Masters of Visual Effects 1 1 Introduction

The last major category that we want to talk about for visual cues and visual effects cues has to do with distance and perspective
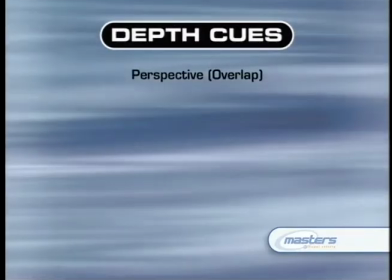30:08 effects that are partly dealing with what you have in the camera but more dealing with really the real world and how distance is perceived and specifically
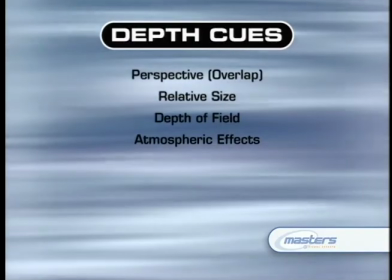30:16 how whenever you capture an image a real world image there's this translation step between the 3d world and the 2d image that's being captured and these are sort of different depth cues things that give you a clue as to how large an object is on the scene and how far away it is from the camera these are all important as was the last thing we talked about because again you have to keep them in mind when you're putting a new object into the scene.
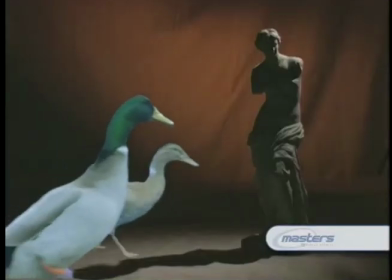30:42 So if you're shooting something on blue screen or if you're rendering a 3D element,
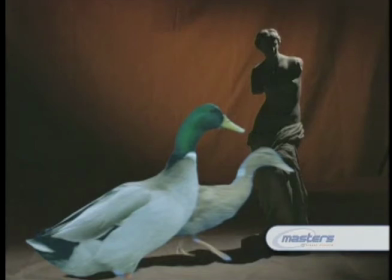30:47 if you don't have an appropriate match for the camera and for the placement of the camera and for the lens on the camera, the object won't look correct. It won't look like it really fits into the scene. It's a very subtle problem sometimes because if you take an object that was shot with a wide-angle lens and put it into a scene that was shot with a telephoto lens, it's hard to say that why it doesn't fit into the scene, but the perspective will be slightly off, not noticeably in a lot of situations, but, again, the sort of subconscious expert that you've got in the back of your mind is going to notice this and feel that there's something wrong. Depth cues are the same issue, where you need to make sure that what you're doing when you put an object into the scene is keeping track of what sort of clues the eye is going to expect to see to determine the size and the distance of the object you're putting into the scene. The first thing to talk about is the sense of perspective that happens and how that can be affected by how you're filming it.
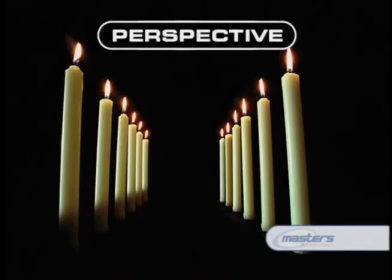31:47 Let's take a look at an image here, which is just a row of candles that was shot from fairly close up with a wide angle lens, and you can see that there's a noticeable perspective shift, that the object in the distance get significantly smaller as they recede.
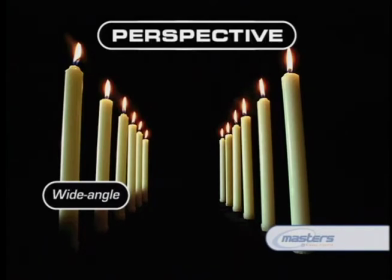32:03 The far candles are only about three or four feet away from the near candles, but you can see there's a noticeable change in the perspective on them.
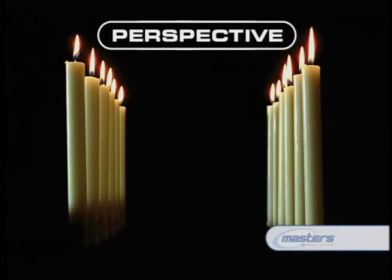32:11 Compare that to the second image here which was shot with a much longer lens instead of a wide angle lens, more of a telephoto lens and shot from a much greater distance. Suddenly the perspective is not nearly as noticeable. In fact the candles all appear to be about the same height and they seem much more bunched up and much closer together.
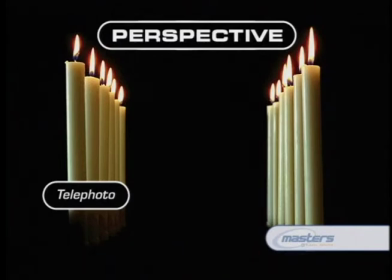32:30 Nothing has changed in the scene. We didn't change the scene at all. What we did was change where the camera was located.
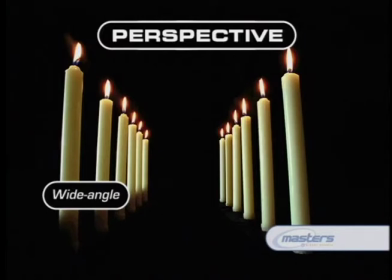32:35 And in fact this artifact or this difference in perspective has everything to do with the position of the camera when it was shooting it.
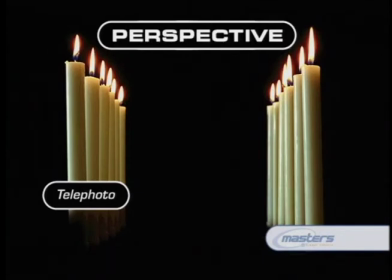32:44 It's a common fallacy or a common misperception that the lens that's being used will introduce these perspective shifts. And that's not really the case. But what happens is, as we move the camera farther away from the scene, what we did was put on a telephoto lens, a lens that magnified the scene, to make it so that it was approximately the same size and frame. So we did shift lenses, but that wasn't what caused the perspective change.
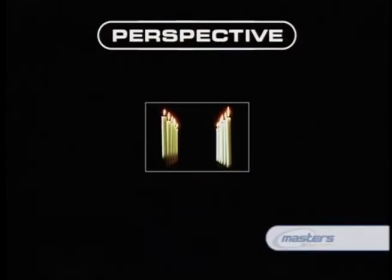33:07 If we look at the same scene from the far distance, but leave the old lens on it, leave the wide angle lens on it, we can see in this third image that the perspective still feels the same. The candles have the same relationship to each other visually.
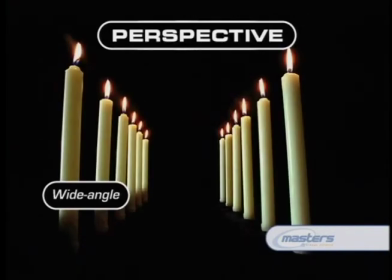33:22 They don't appear to have that great depth that they had in the first shot. They're just smaller in frame. So again, the lens isn't really what's causing the perspective to change. It's the distance of the camera to the subject. Let's take a look at a real simple scene here to help us discuss some of the depth cues that we're going to be looking at.
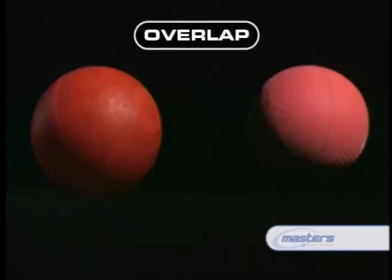33:38 We've got a couple of balls on the scene and the first thing we want to talk about,
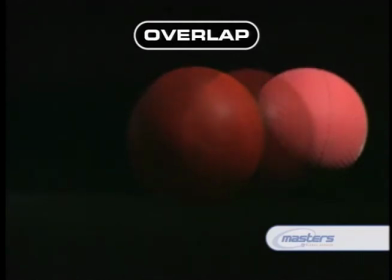33:43 probably the most obvious depth cue that you can have, is the one that lets you know what's in front of something else.